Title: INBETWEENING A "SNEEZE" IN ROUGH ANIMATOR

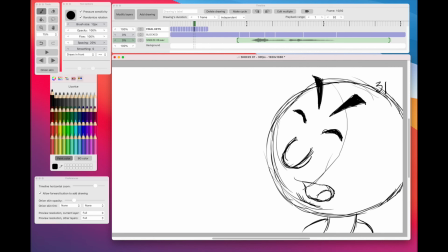(53:24)
I might even just make it weirder by making it almost a round nose, because it's really blurring at this stage. It's not actually keeping that long pointy because it's turning towards us. The head is turning towards us, so we're foreshortening the nose.
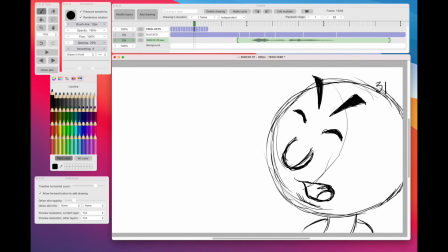(53:43)
And so in that moment in time, it's okay. If you go back on Warner Brothers animation, they had a thing called smear in-betweens, and they were extremely weird looking extended blur kind of drawings.
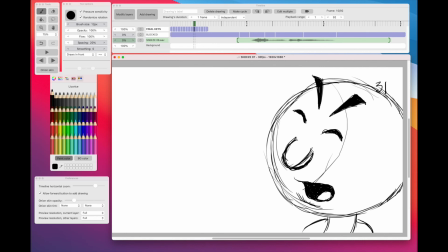(53:59)
With animation, you can't do soft edges. With this kind of animation anyway, you can't do soft edges. So the animators had to compensate for that to get a motion blur, which is, in real world, is totally soft.
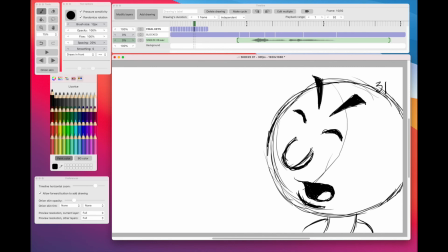(54:14)
You see an object like a ball traveling through space really fast. If you freeze the frame on a live action film, the ball won't be a ball anymore.
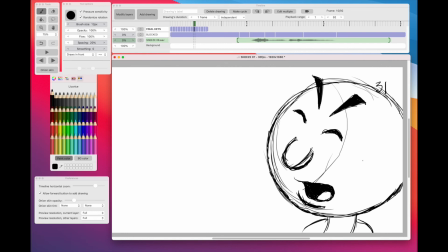(54:26)
It'll be like a blur. And that's called a motion blur. Well, to try and simulate that in animation, in drawn animation, the only thing we can do is draw a physical blur as a distorted shape.
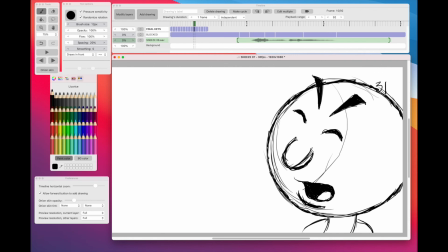(54:42)
And that's what I'm doing here with the nose especially. I'm keeping that distortion there, because it'll actually work in the context of the movement, the flowing movement. All right, let's just clean out some of these messy lines, simplify it all.
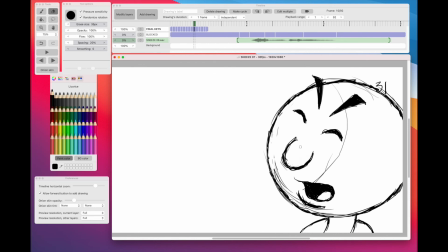(55:01)
Let's take that line out of the nose, maybe not make it quite so high up there. But yeah, just for one frame that nose works being that shape. It's weird, but that's the way it goes with animation sometimes.
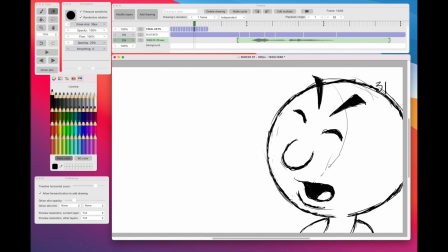(55:22)
Yeah, just clean up a little bit. Keep the eyes pointed at the ends. Nice and tightly creased shut.
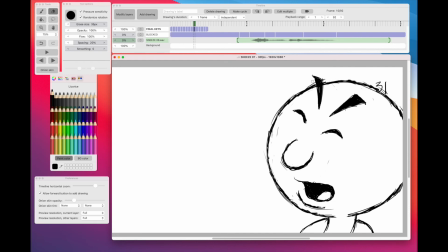(55:40)
And I think you'll see that, as weird as it looks, this drawing will actually work. And I just want to do those little crease lines.
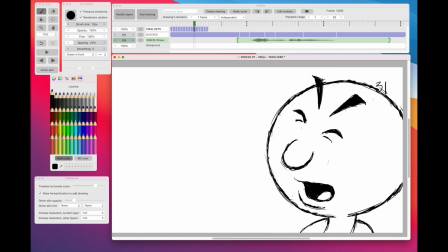(55:57)
Forgot to add those. Alright, so now,
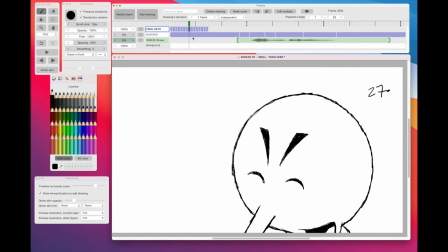(56:03)
see what I was going for there? I'm just going for that arc, and then it's going to come forward, of course.
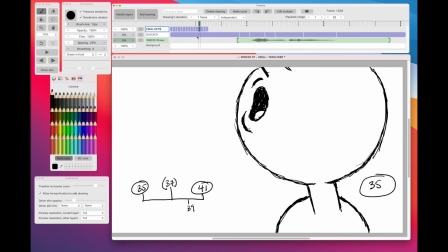(56:09)
But I'm not going to do that in between now. What I'll do is, off camera, I'll finish up the in-betweens, then I'll come back and conclude this video, okay? And you can see how I put it together at the end. When I got all my in-betweens in, how to put it together.
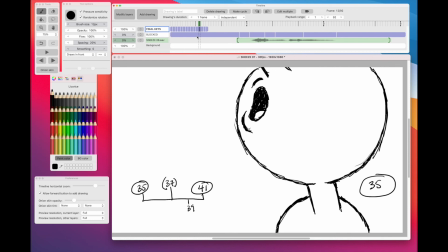(56:26)
It's just a simple retiming on the timeline, very easy, but you need to have all the in-betweens done, and I don't want you watching every single in-between. So I'm going to carry on now, and you guys, I'll catch up with you in a minute. All right.
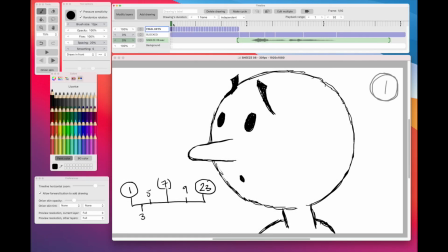(56:50)
All right, so now I've got all my in-betweens in. See this? Now we have to reconstruct it, okay? So remember what we had before.
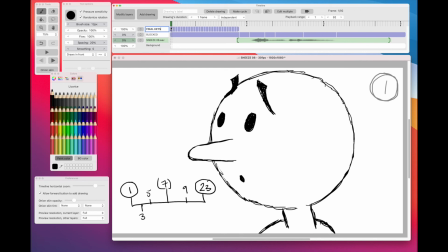(57:05)
We had everything on twos, basically odd numbers. We charted it out as odd numbers. And so we've got to revert that back to twos. So what I'm going to do is select frame 1, edit multiple,
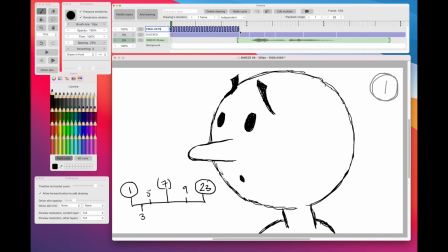(57:24)
drag that all the way through to the end. It looks a mess.